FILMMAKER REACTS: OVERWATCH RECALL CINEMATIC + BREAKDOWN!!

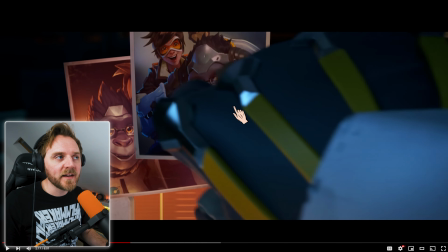[16:32]
Well, no, it is important, but look what they're doing. His hand comes in. Because you've seen, by now you would have seen the first one.
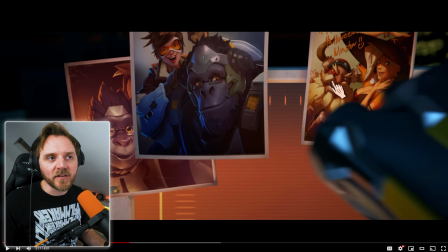[16:40]
So you're like, oh, you keep getting all these characters. You've seen bits of them, but you know who she is from the previous one.
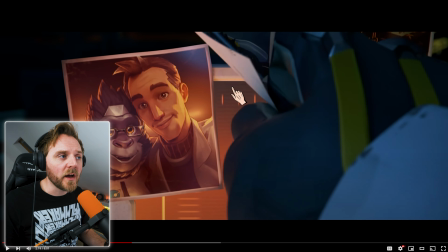[16:47]
It was them two, wasn't it? Yeah. Lifts it out of the way. Look at this composition.
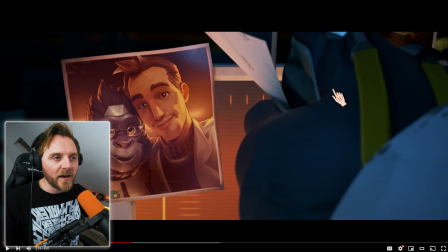[16:53]
Yeah, rule of third. Boom, boom, boom. By having his hand in the way, it draws your eye over here. And look at this accent of orange. It works perfectly with this. But even the bloody photograph's got a bit of blue on it.
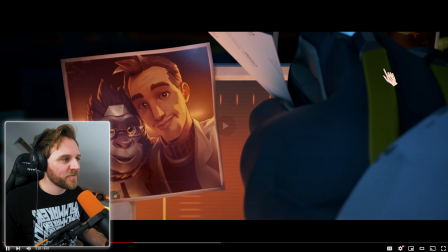[17:05]
Look, right in the corner. Vignetted on it. Moving in, flash to white.
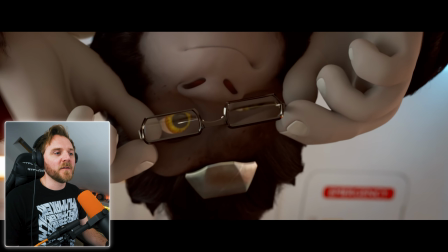[17:11]
It normally means we're going back in time. We're having a moment. A little lens.
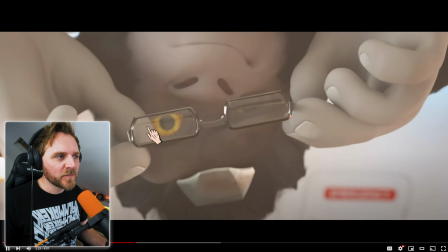[17:17]
Look at this shit on the lens. Watch.
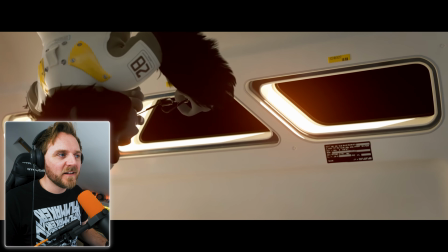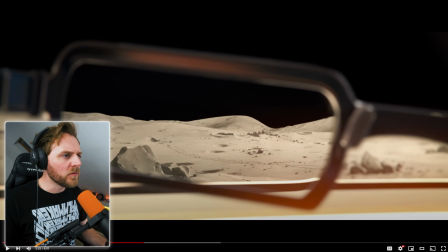[17:26]
Oh, he is actually.
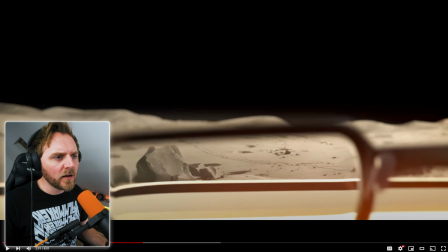[17:31]
Oh, so he does actually have bad eyesight. Huh. I just thought it was like a memento sort of thing.
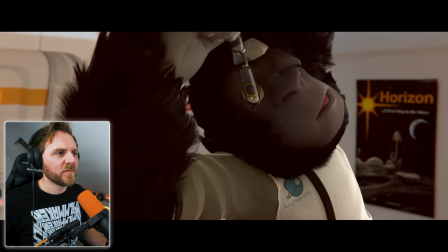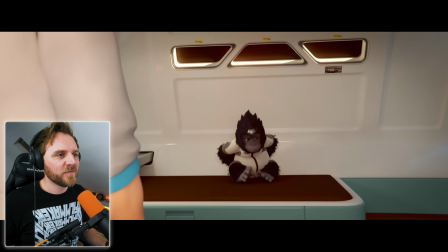[17:43] I think you have something that belongs to me. Hand them over.
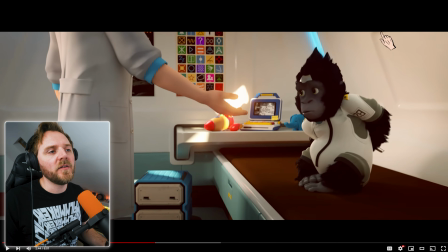[17:48]
See, when you look at the framing of this, as in what's in the shot, it looks quite boring, doesn't it?
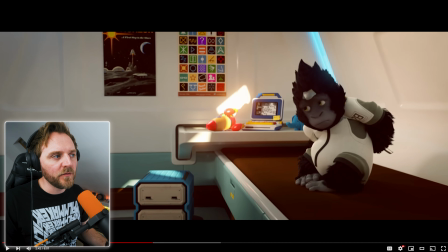[17:53]
Yeah. This doesn't, because he's here. Yeah, but this shot, it does look quite boring, doesn't it?
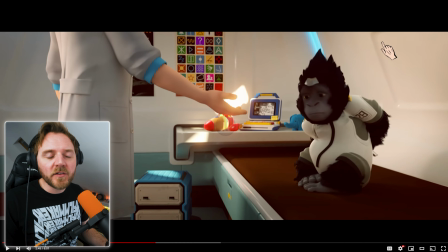[17:59]
And it's not moving either. But it's fine. You don't always have to have your composition always full. Yeah? If the story doesn't require it. They could have added like a shopping. They could have had a cart here with some toys here, couldn't they?
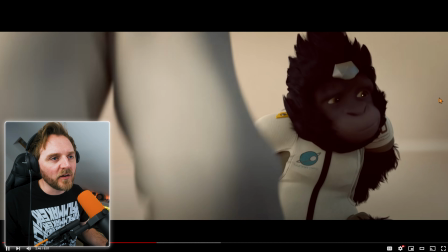[18:12]
But they want to make it nice and clean for when this guy comes in.
You're not in trouble.
Look at this dirty framing.
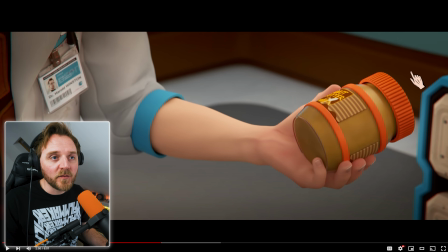[18:17]
Oh.
I'll trade you.
We've seen this lid before. They've planted the seed with us for ages, yeah?
Harold Winston.
So is that where his name comes from?
There you go, buddy.
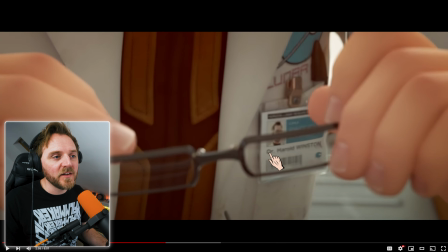[18:34]
Oh yeah, look. They actually planted the seed. I didn't see it the first time. That's why they zoomed in on it.
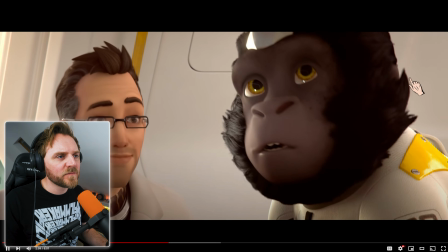[18:40]
Do you know what I mean? These clever little story beats. It's not like his intelligence has gone into him, is it?
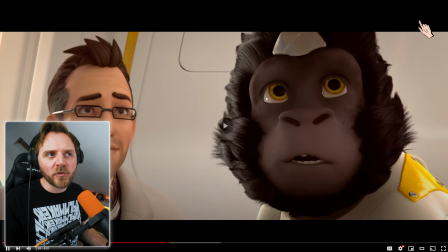[18:48]
Oh, I want to know how he got super smart, or has he just been experimented on?
See from in here, kiddo.
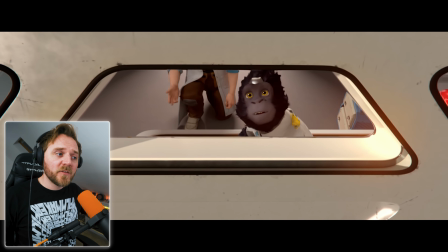[18:55]
See, look at the camera. It's always moving. That's why it gets. You know, that's why this 8-minute film feels.
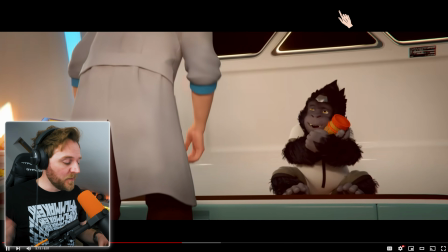[19:01]
It just flows. Yeah, from A to B. We're constantly always flowing.
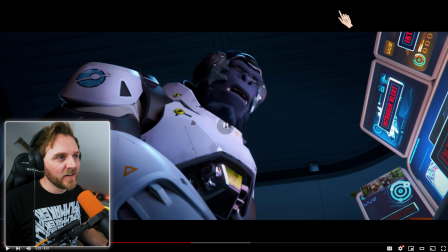[19:11] I'm detecting intruders.
Look how powerful he looks. He's getting into beast mode now.
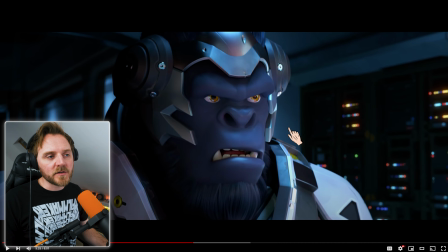[19:17] Athena.
Look at when you look at the character, yeah? If the camera is probably on his chest level shooting here. This is very cinema. But by having his eyes above the 180 line, it looks like he's in control when it comes to the power status.
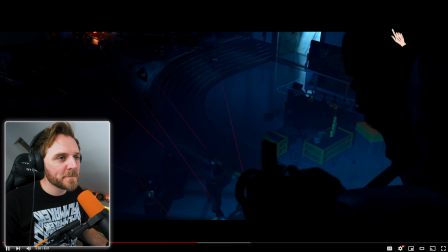[19:34]
Look at this. I love this. It's very like Batman-esque, isn't it? I didn't even see him. I just thought it was a foreground element. It wasn't until he chomped on it. Look, little subtle lighting differences. Rather than having just darkness or a bit of blue there, teal, orange.
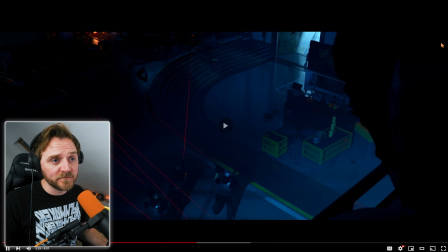[19:51]
It's clever. Mate, I'd love to work on one of their animations.
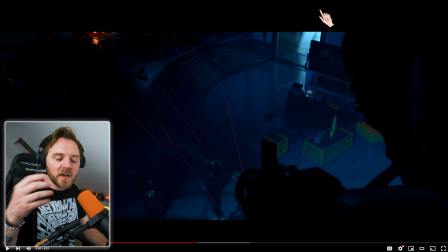[19:56]
even just to work with them, just to visually see what they do. Maybe I could interview one of them or something.
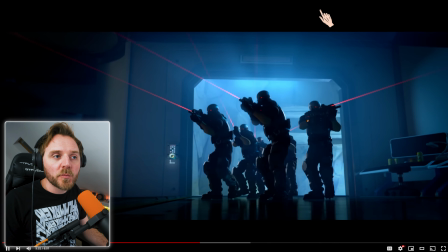[20:04]
I don't know. Find out what the process is, why they did what they do, and who gets... I know the guy that directs them, he reached out to me. Well, he didn't reach out. He left a comment once saying he enjoyed one of my breakdowns on one of these.
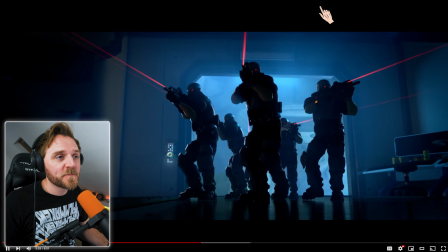[20:19]
So, might be worth a shot. Love this.
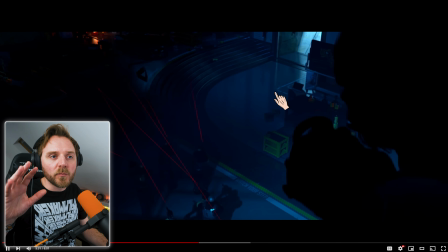[20:24]
They plant the seed for later. The sound, yeah. Dum ba da bum ba da bum ba ba bum. Cut the music.
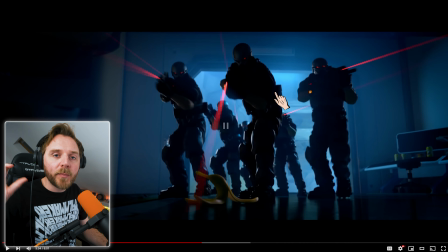[20:30]
Palette cleanser.
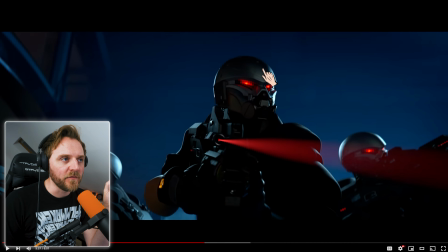[20:34]
Sound, by the way, is 70%. I love this shit. Look at that. Like Killzone characters.
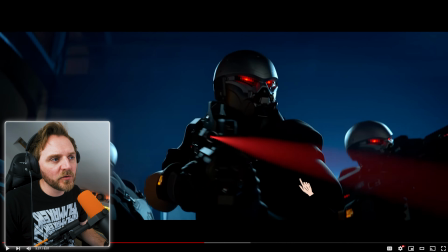[20:40]
Wait, it comes across there. So good.
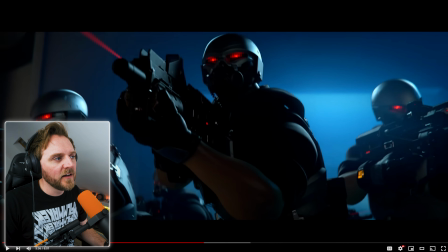[20:42]
If it was anamorphic, by the way, you get like little spheres and that. That's the only thing I'd say they could probably make shoot these on anamorphic lenses.
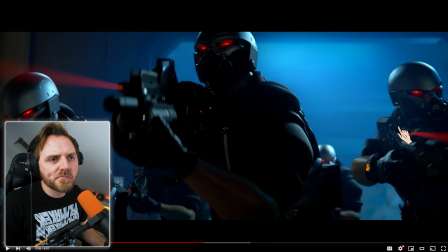[20:49]
Make it look. Maybe they do. Because it is sharp and that's soft. Anamorphic is basically a style of lens in movies, how they film.
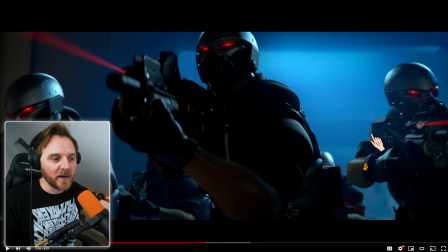[20:55]
I won't go into too much detail about it, otherwise this will be really long. I'm trying to make these breakdowns quicker now, so you guys can get through them.
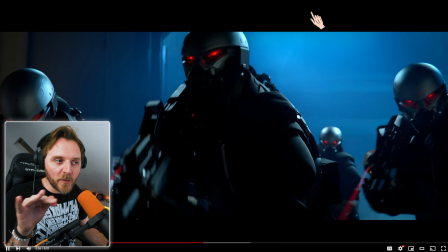[21:05]
Yeah, by having that moment, sound is 70% of your picture.
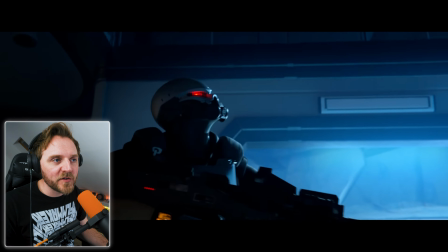[21:09]
70. That's why horror films work, with their crap visuals. As in, they can be noisy, grainy, dark, can't see what the hell's going on.
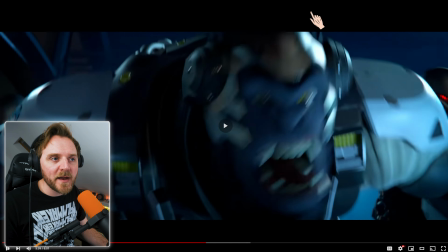[21:17]
Right, okay, so he's kicking their ass, right? A gorilla's going mental. Yeah, he's getting all Optimus Primal on their ass.
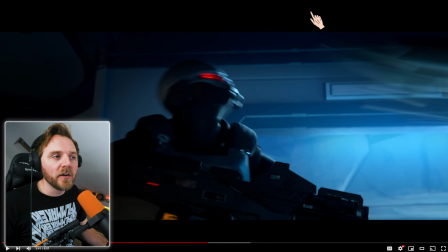[21:23]
But the music is keeping it lighthearted. All this stuff.
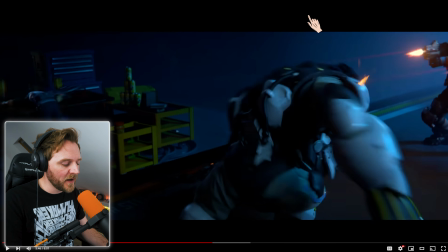[21:29]
Even when you've got guns pointing at them, yeah? It makes it still look lighthearted.
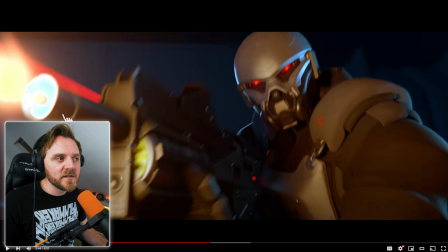[21:35]
Look where the gun is. It's right off camera. Most movies now, they'd have the barrel lens right about here, shooting almost at you. They don't do that because you're... You don't, because it basically lifts up the age rating. If the gun was here at you, you'd either one, you wouldn't be able to put it on TV for starters, and two, not this it is for TV, but you lift up the age rating because it looks dangerous.
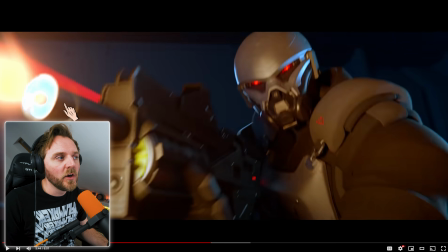[22:01]
Like you're going to actually kill somebody or hurt someone. When it's right over here, you can kind of get away with it a little bit. What I love about it, these fight scenes with Winston. The camera is floaty.
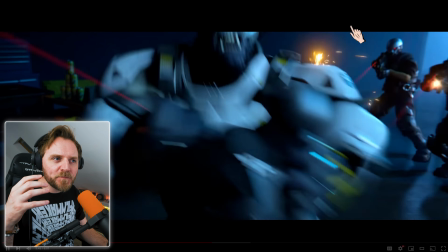[22:15]
It's always on like a Dutch angle. Is it because he's not uncontrollable?
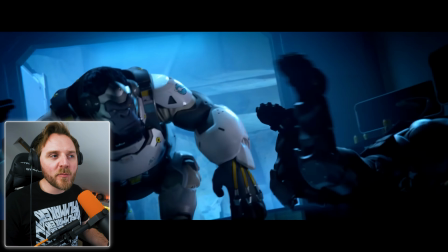[22:20]
Like he's just like all it's primal rage. So the camera floats. I've noticed it's always off its axes, and I like it. Wait, look at this bastard, man!
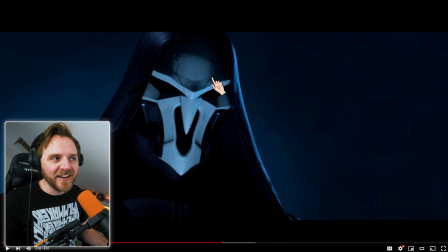[22:31]
I love him.
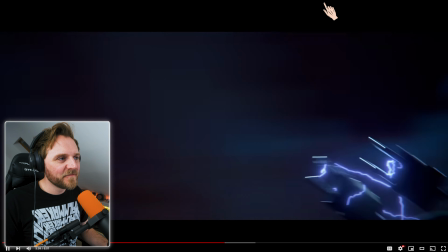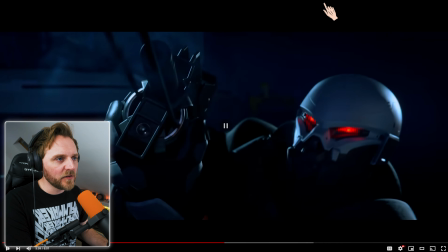[22:40]
Love it. Watch this. Watch the zooms on the camera.
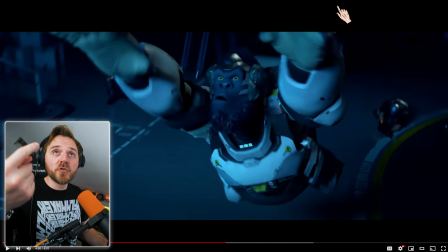[22:45]
Going out, the kinetic energy, the things, prongs go up, the camera stays with him.
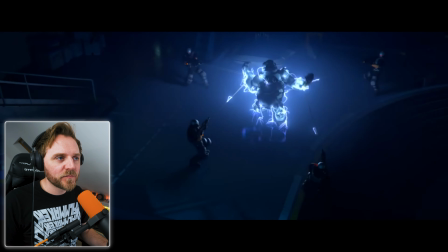[22:55]
These are good close-ups. Sometimes with these Hollywood movies, they're just too much.
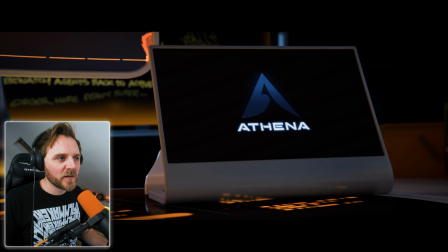[23:01]
You can't see what's going on. See, look, we knew that was important.
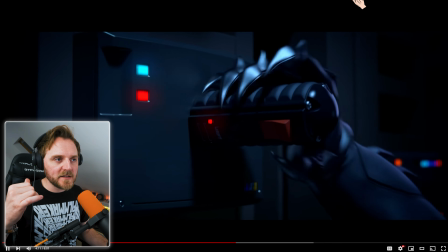[23:06]
He's walking forward, kinetic editing, goes in, zap zap.
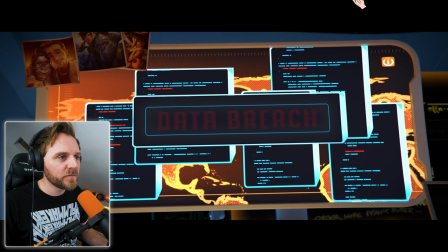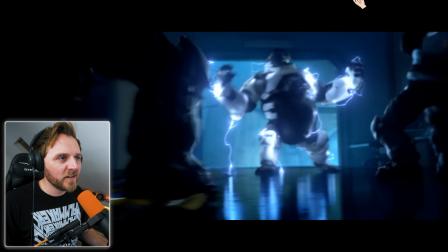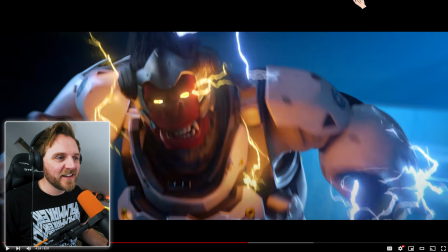[23:20]
Planted that seed from earlier. Now I'm guessing this is like a special ability that he has.
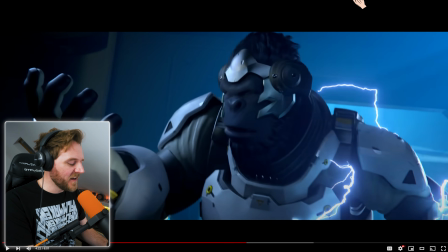[23:28]
Is that comedy?
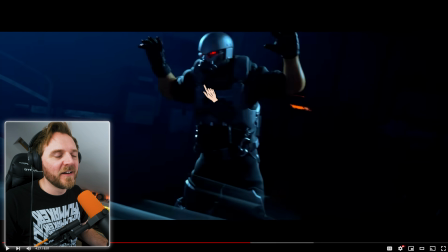[23:31]
Huh? Yeah, mate. It's stuff like that.
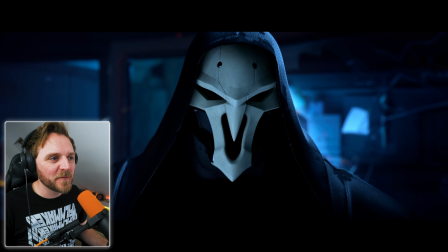[23:37]
And the music, it's all lighthearted, isn't it? Imagine you change the music.
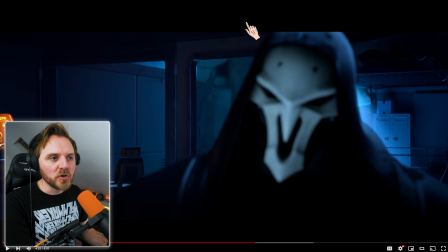[23:42]
Yeah, to something dark and cinematic, like doo doo doo doo doo. You'd be like, oh my god, this is crazy.
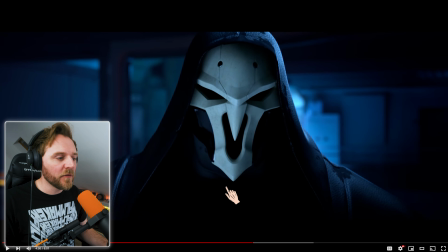[23:49]
I love this, by the way. Center framed. Yeah, watch what happens.
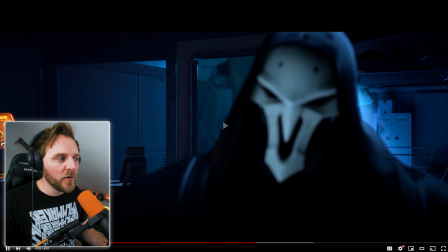[23:54]
He comes crashing through. Camera static. Now the camera moves. Goes back to him.
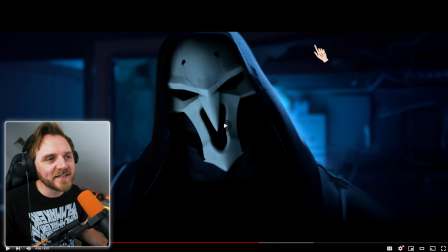[24:02]
Then he clicks his neck with that diegetic sound.
Have I got to do everything myself?
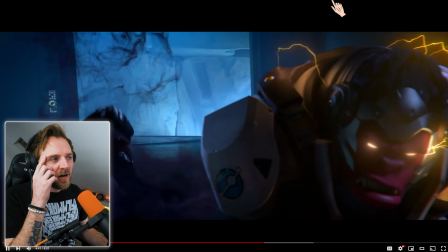[24:07]
And he floats off. He looks so cool because he's wrapped in darkness.
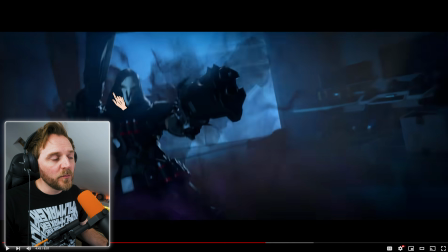[24:14]
See, this is really close. But they did it quickly. They went back. And by what they've done here is... What they've done is they've created a titan, okay? A titan, in terms, is you build up your character. Anime is brilliant for this. They build up a character and they make a titan. Oh my god, he's so powerful. Yeah, or a villain is so powerful. And then when they clash, you're like, holy shit, here we go.
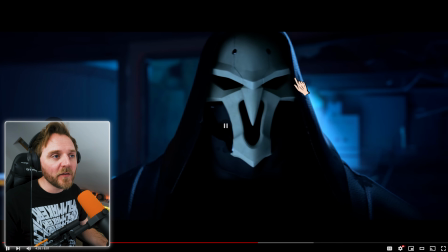[24:44]
For this... How they did him is we shot up at him looking down at Winston.